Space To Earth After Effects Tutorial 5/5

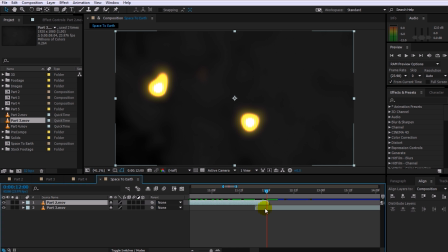Then reveal the opacity property on the top layer, on the layer that is your sunrise over Earth,
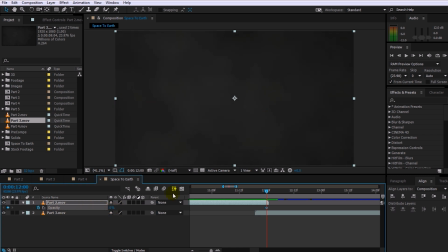and animate the opacity so that this layer fades out within the last maybe 5 frames or so. Scrubbing through this now, this transition looks a whole lot better already. However, I think I'm going to pull forward the bottom layer a little bit so that the camera starts in the middle of the clouds once we're diving into the top layer.
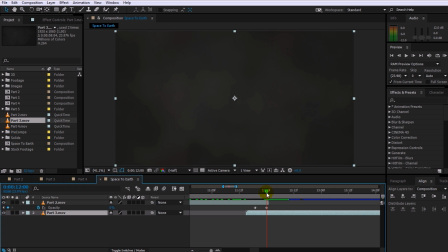Also, I actually do want the last frame of the top layer to be visible, so I'm going to push the opacity keyframe forward by a single frame. My other problem is, and again, this might depend on how you rendered out your scene, I have 2 frames here at the very end that are actually exactly the same.
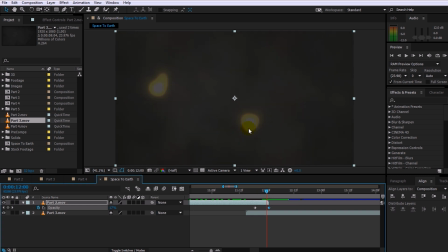These two city lights stay stuck on the last 2 frames, and it's going to make for a really awkward transition. To fix this up, reveal the scale property on the layer. Make sure the timeline indicator is at the very last frame for this layer,
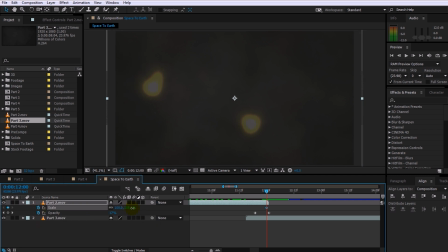and then add a keyframe to the scale property. Then increase the scale to push the lights out further as if the camera was diving deeper into the layer. I'm going to set it to around 160%, then go back a single frame and then lower the scale back to 100.
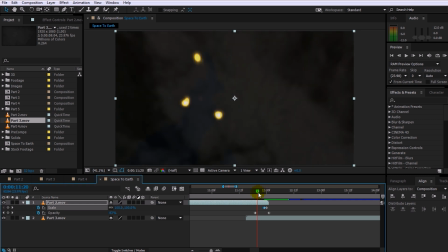This is going to make the city lights jump out at the camera during that transition, and it's just going to look a little bit more like the camera's really just shooting down into the layer of clouds.
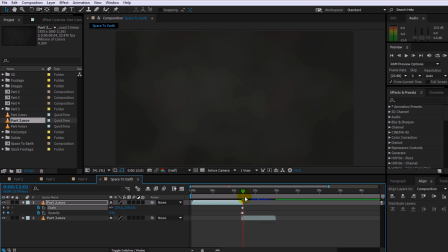Let's zoom back out of our timeline and play this transition back.
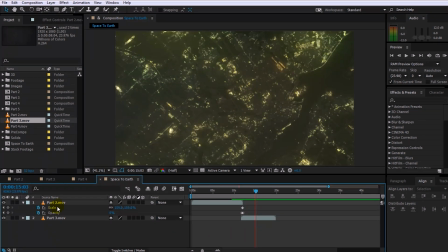Sweet! I think that looks really good. Now, before we move on, I'm quickly going to rename my layers because it's bugging me that they're called part 2 and part 3. So let's call the top one Sunrise in Space, and let's rename the bottom one to City at Night.
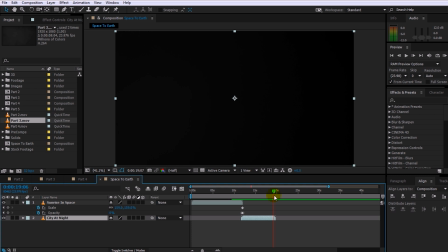Let's go to the end of the second clip, and let's drag part 4, the camera fly-through of our city, into our composition. Again, I'm going to place this clip at the bottom of our composition, and I'm actually also going to rename it right now to City Fly-Through. As before, let's drag this clip forward and snap it to the end of our City at Night clip.
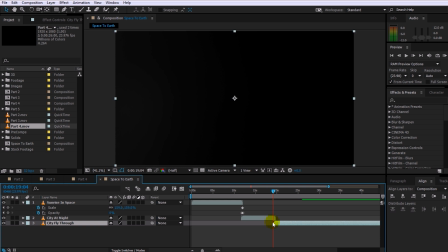To snap the clip to the end or the beginning of another clip, simply hold Shift down on your keyboard while you're dragging this layer around.
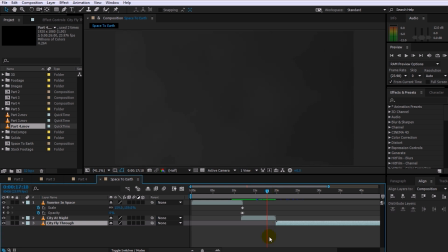I know this is going to be horrible, but let's play back the transition as it is.
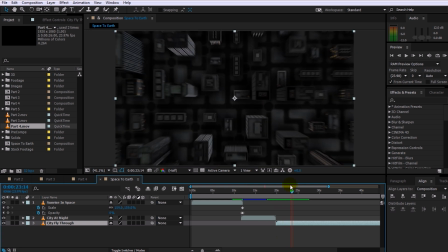Yep, as expected, looks pretty awful, kind of looks like we're going through a wormhole there, not really what we want.
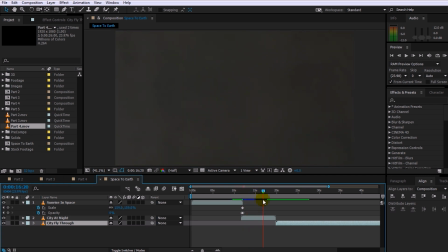So again, let's apply the exact same trick. Go to a time position on your City at Night clip when the camera is down in the second layer of clouds, around here should do.
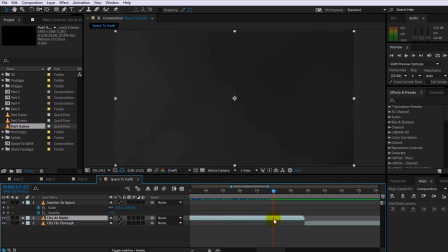Let's zoom in a little bit on the timeline and let's reveal the opacity on the City at Night layer.
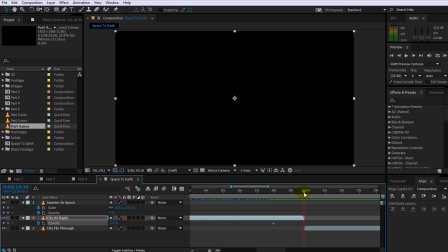Animate the opacity from 100 to 0% towards the end of this clip to fade it out slowly. Let's go back a bit to the middle of the transition.
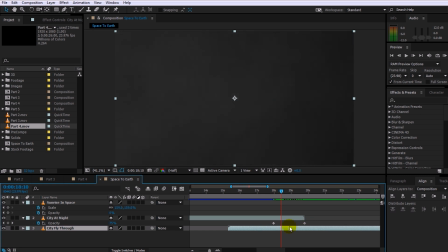Drag the city fly-through layer forward and start aligning it with the time when the city at night layer is just fading out. I want to make sure that the camera is already fully engulfed by clouds when this transition happens.
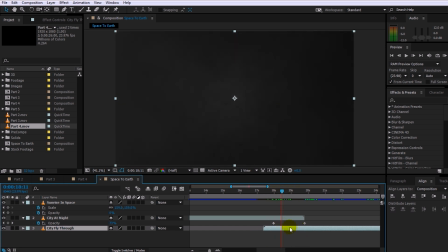Now, this still looks a little bit wormhole-y and you can kind of see a little bit of a strange transition from clouds moving sideways to clouds moving directly at the camera, but we're going to fix that up a little bit more in a minute. Let's go back a little bit and play this
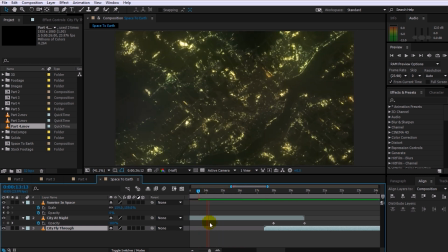transition back.
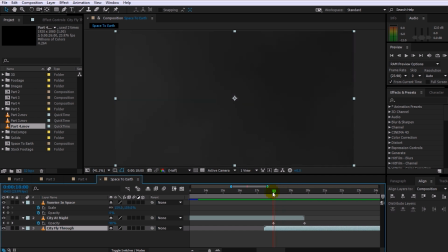Now, it's still not quite perfect. I think the timing is a little bit off, so I think I'm going to drag the city fly through there forward just a little bit more. Yep, that's not too bad, but you can definitely see that the structure of the clouds is quite different in this last clip. If you're up for it, you can always go back into your original composition, change the structure of the clouds,
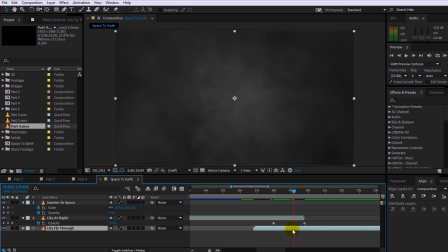re-render it out so they align a little bit better, but just in the interest of saving time and not making this another 40-minute tutorial,
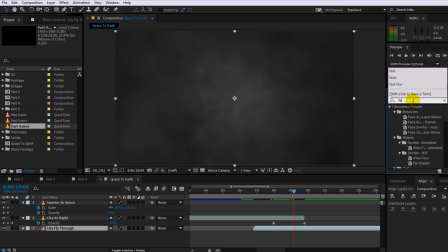let's go a quicker way to fix this up. Go and search for the fast blur effect and apply it to the city fly-through layer.
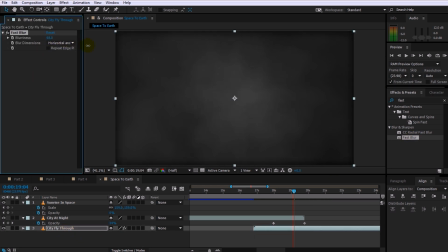Now jack up the blurriness to maybe around 180, maybe almost 200. And yes, you're going to get dark edges around the outside of your composition, but simply tick the repeat edges pixel option in the fast blur effect and bam, the black edges are gone.
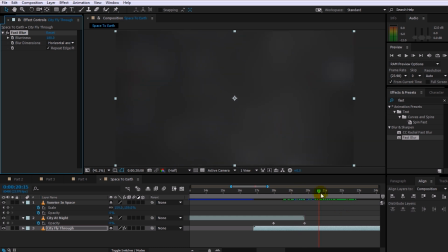Now obviously we don't want the fast blur effect applied to the whole clip, otherwise it's going to look like we're drunk flying through the city. So let's go back to the beginning of the transition.
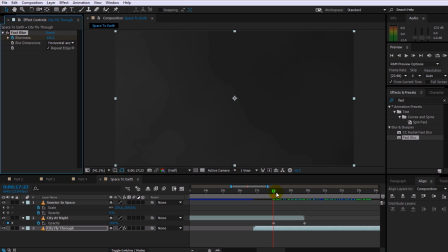Add a keyframe to the blurriness property on the fast blur effect, then move forward to the end of the transition and let's lower the blurriness down to 0. This is going to make this transition a whole lot smoother because you're not going to immediately get this really fine-grained structure of clouds.
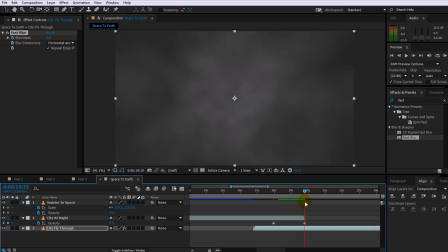It's still going to be quite blurred out and only come in once the camera starts poking out of that last layer of clouds and getting into the city. So just at this point is when the blurriness is going to vanish. Actually, what I'm going to do is I'm going to press U to reveal all my keyframes on this layer. And I'm actually going to drag the starting keyframe for the blurriness forward so that the blurriness
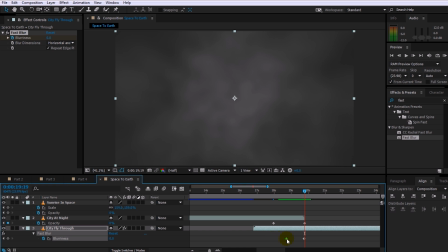is fairly strong initially and only really fades away once the camera comes out of the clouds.
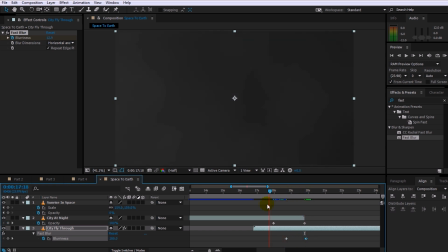I'll also push the end keyframe forward just a tad. Now, the other thing I'm noticing is that the clouds at the end of my city at night footage
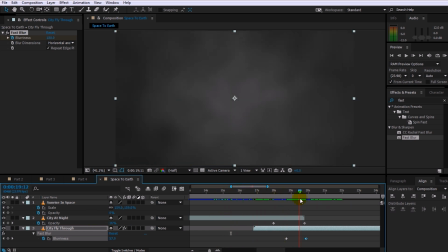are actually a whole lot darker than the clouds at the beginning of my city fly-through clip.
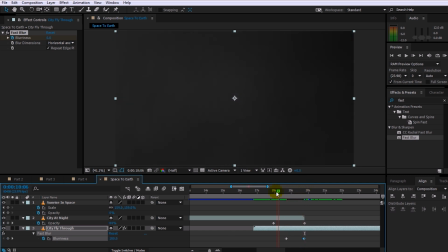So again, another simple thing we can do to make this transition just a little bit smoother is go
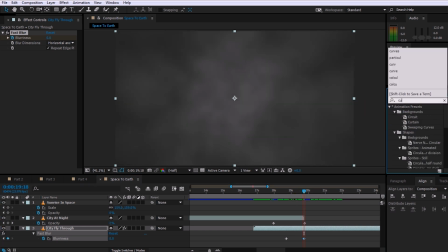to the end of your transition and then search for and apply the curves effect to the city fly-through layer.
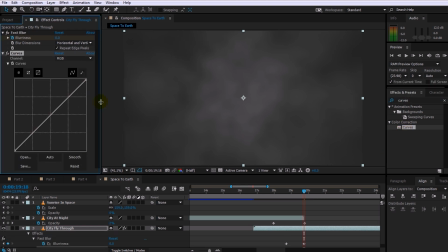Let me quickly resize this panel a bit and then add a keyframe to the curves property on the curves effect.
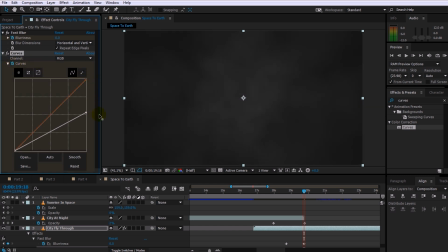What we're going to do is we're going to animate this curve so that the clouds start out dark and then they get brighter towards the end of this transition.
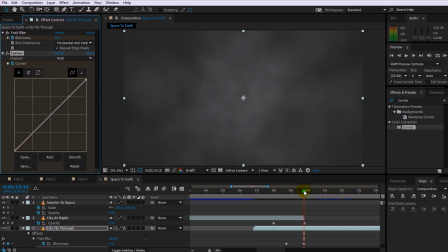So now that we've got a keyframe at the end of our transition, let's go back forward a little bit, maybe to where we're actually fading in the blurriness here.
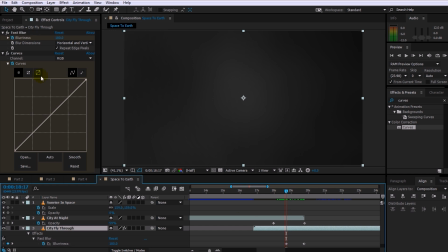You can see the keyframe for the blurriness effect. Go back into the curves effect and let's bring this one down so that the clouds start out nice and dark and then over time they'll brighten up just as the camera comes out into the city.
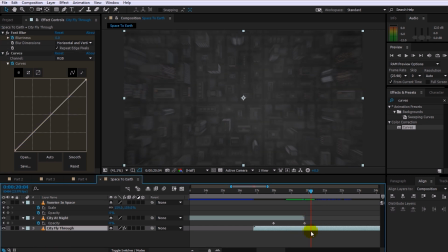Again, I think I'm actually going to adjust the keyframes for the curves effect a little bit, so press U on your keyboard and press it again so that you can see the keyframes for both the blurriness and the curves effect on the city fly-through layer. And let me move this last keyframe for
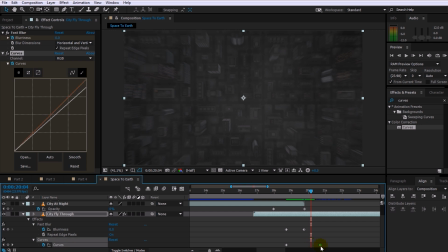the curves effect forward a little bit so that the clip doesn't get bright too quick, but just as the camera comes out of the clouds, I want the city and the whole clip to brighten up back to normal. Yep, that looks pretty cool. One important thing to remember is that because this composition is a lot of very soft gray gradients and working with blur effects and other things,
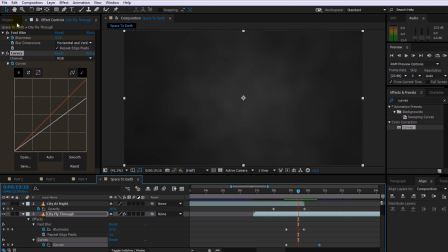if this starts to look really blocky for you, make sure that in your project you're setting it to 32 bits per channel.
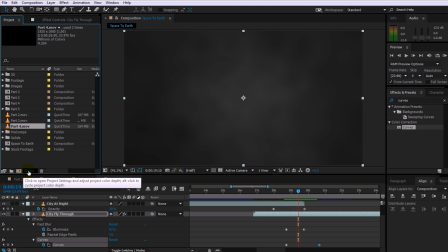If you're setting this to 8 bits per channel or even 16 should be alright, this could be really blocky. So make sure you're using 32 bits per channel because there's a lot of very soft and gentle gradients in here and they're going to look really awful if you're just working at a very low bit rate.
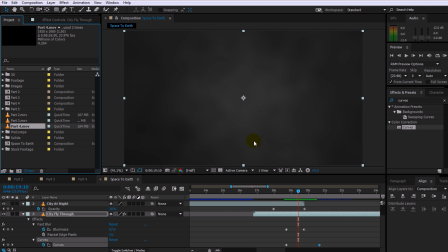And that's pretty much it. Didn't I tell you this was going to be a really simple one? It's because we did all the hard work on all the previous parts already. So the last thing that's left to do, let me collapse all of my properties again. Go back to the beginning of your composition.
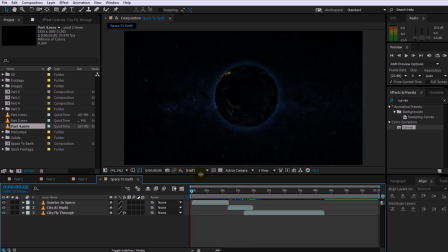Let me just quickly resize this so this is nice and big for you.
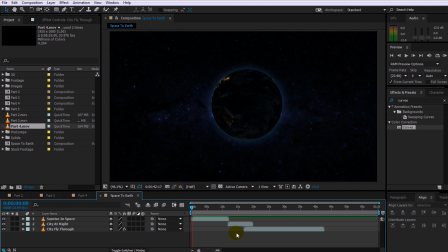And then play back your final epic camera zoom effect all the way from outer space, down into the city and into a building.
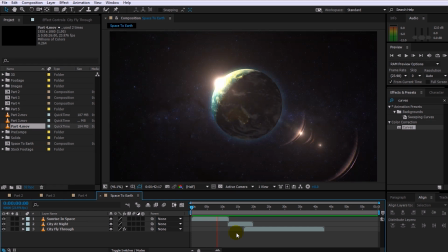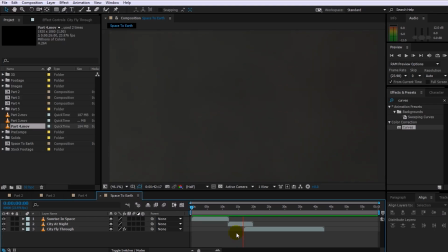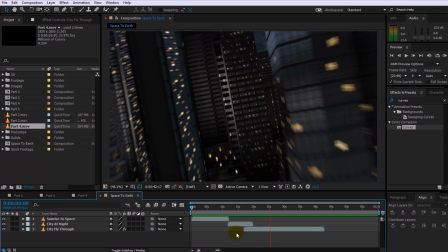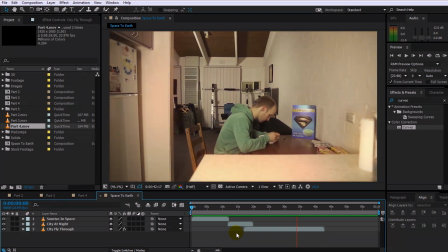And that is really it. Thank you very much for sticking with me throughout this entire tutorial series. I really hope you enjoyed the ride. As always, if you do have any comments, questions or suggestions, just leave them down in the section below. If you want to see more cool filmmaking or visual effects tutorials, make sure you subscribe to my channel, and I'd also greatly appreciate it if you could give this video a thumbs up, favorite it and share it with the world. To get in contact or stay up to date with what is going on, you can also find and follow me on Facebook, Twitter or on Google+. Thank you so much for watching. Until next time, I will see you later.